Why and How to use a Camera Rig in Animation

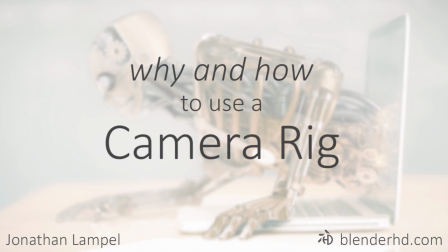A camera rig can make your life a lot easier when you're animating and help your complex shots to look a bit more convincing. In CG, we often don't think our camera is a physical object, or we forget that it is,
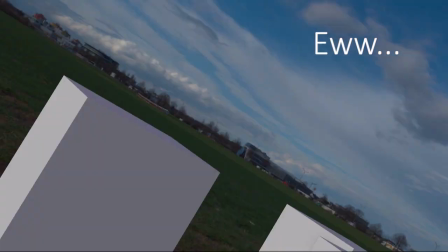and so we tend to pull moves that just wouldn't happen if you were filming something in real life. For example, it's pretty rare for a camera to move straight up or down.
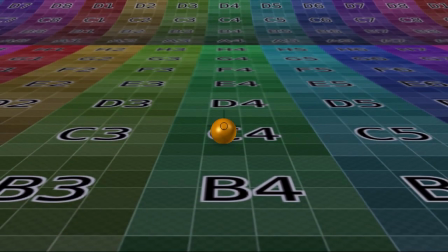If you're actually taking a boom shot with an actual camera rig, you'd have the camera swing up a little bit instead.
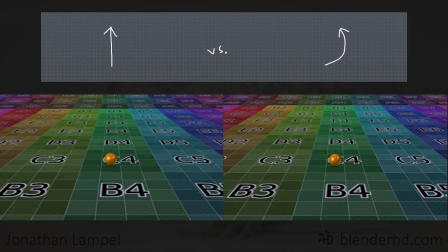And subtle movements like this help really sell the shot. Having a good camera rig makes natural movement the default instead of the other way around.
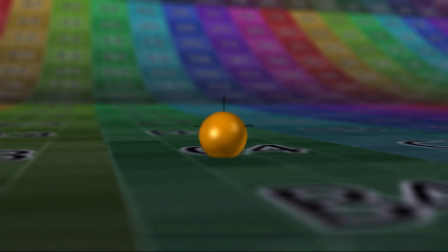It'll also help make focusing and pulling a few other cinematography tricks extremely simple.
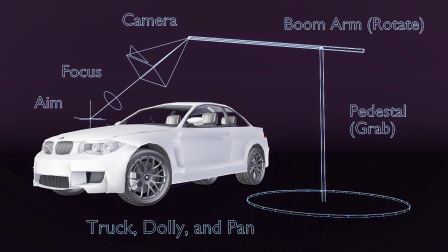So let's jump into Blender and I'll show you a simple rig that I've built, which you can download for free on my website by following the link below.
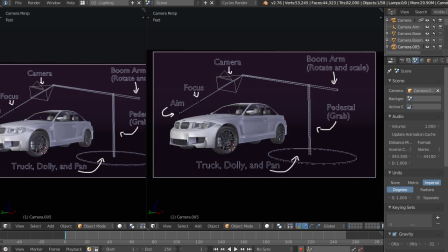If you open up the file, you'll see that I've laid out a pretty simple explanation of what each of the parts of this camera rig are. Now in this video, I'm not going to be going over how to build the actual camera rig. If you want to, it was a little bit tricky, so if you want to learn how to do that, just let me know in the comments below and I can go over a separate video on how to set this up.
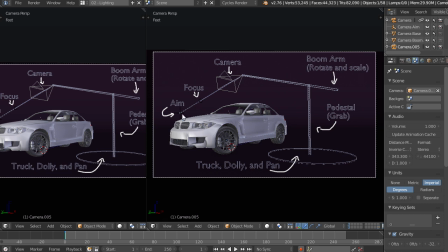But let's just take a look at all these parts so you know how to use it when you download it. So first of all, we have this aim right here.
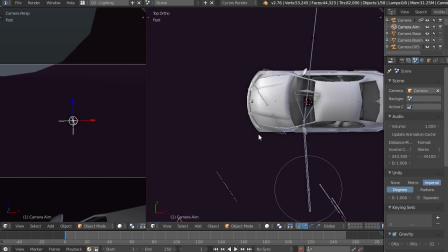And if we take a look through our camera, you can see that this is simply where the camera is looking.
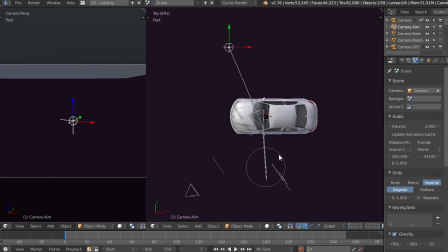So anywhere we move our camera base,
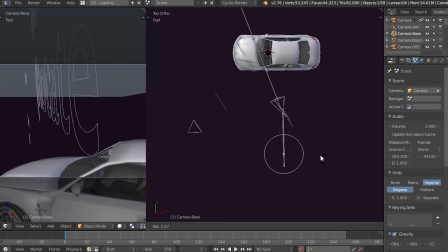which we can move or rotate, it's always going to be looking at this exact same point.
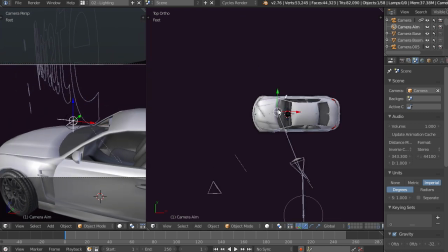And so this is nice because we can animate it independently from the camera. So instead of having our camera, say, locked to another object, say we have a ball bouncing down the stairs, if we simply constrain the camera to be looking at the ball,
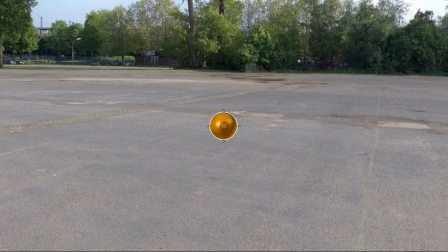we don't get a very nice animation simply because the camera isn't going to move exactly the same as the ball would.
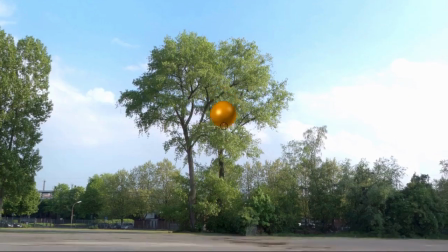Instead, we want to have this focal point follow a little bit behind the ball, so as it bounces, we get a more natural and smooth movement.
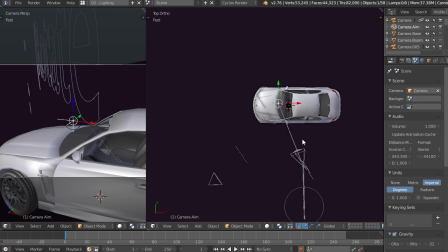So another added benefit of having this extra focal point instead of animating the camera directly is you can clear the
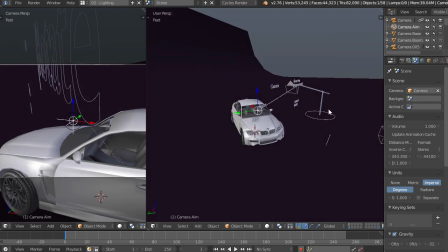location or rotation of any of these objects instead of having to do that on
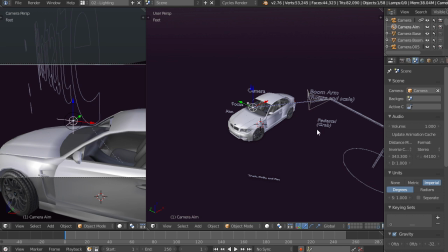the camera, which you can't. So it gives us a lot more freedom and flexibility as we're moving our camera around.
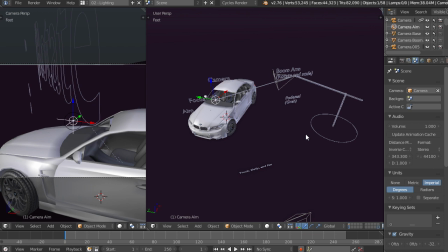And if you're getting more complex shots, say when you're following other objects, things like that, parenting, reparenting, then you're going to have a lot easier time than if you're just using a regular camera.
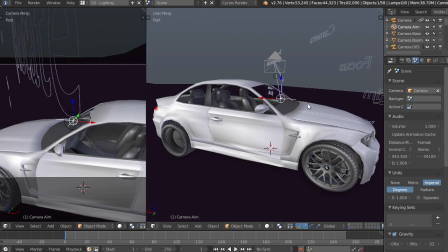Now, a few other controls, moving on from the main aim right there, you have this focus.
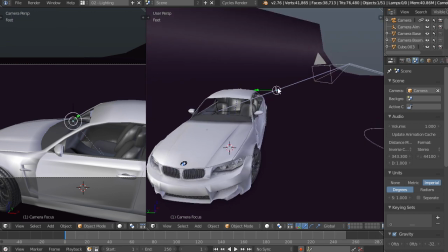Let me just turn these words off. All right, so you have this focus, and what that does, if you're using cycles,
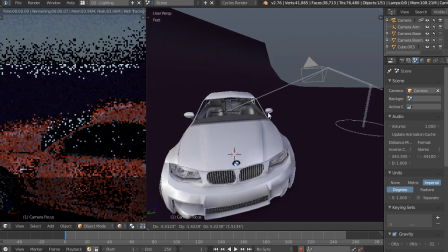is just going to be where the camera is focusing, so you can really easily pull a good depth of field shot,
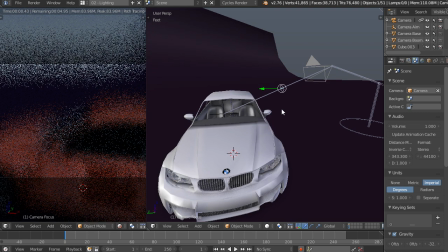and this will just automatically slide along where the aim is, so you can set it to anything in the scene.
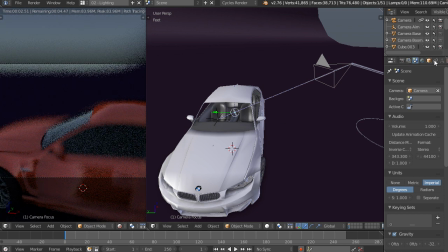Another cool thing is if you go to the constraints, you can actually constrain this, say, copy location of another object in your scene, and it'll automatically stick there if you need it to,
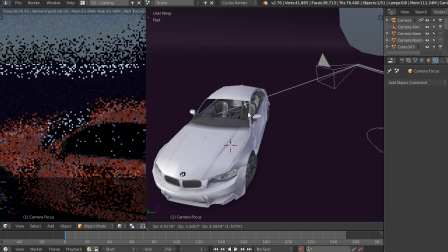even if it's not on this axis. So you can play around with that, and it gives you a lot of flexibility.
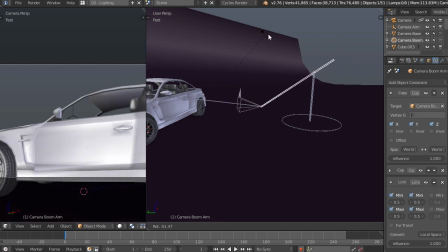Moving on, we have this boom arm, which is just going to give us the nice low to high shots as we're rotating.
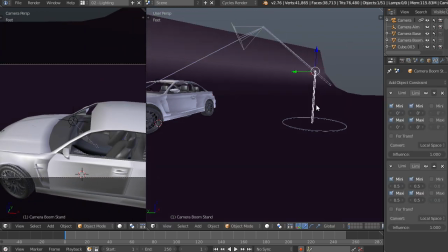We can also jack this stand up a little bit just by pressing G and grabbing it.
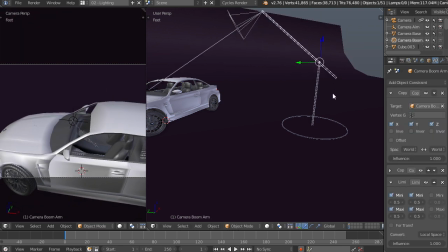Now, if you need your boom arm to be smaller or larger, you can just scale it, so you can scale that up or down.
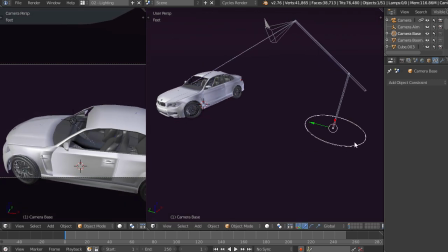And lastly, we have the base that we already looked at, which you can move around for your dolly, your truck, or your pan.
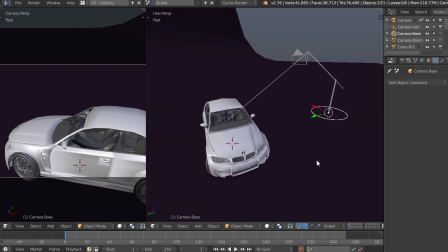So that's all the controls. It's pretty simple, but it'll definitely save you some time in the long run if you're doing more complex shots.
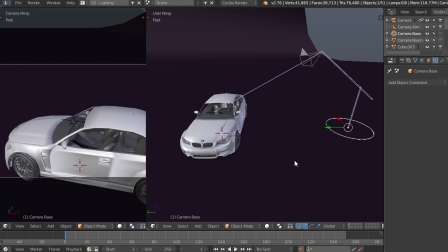I hope you find it useful. Again, you can download it for free on my website through the link below, and I'll hope to see you in the next video.
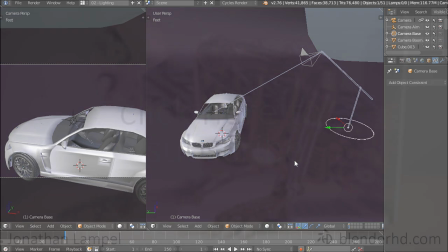Cheers.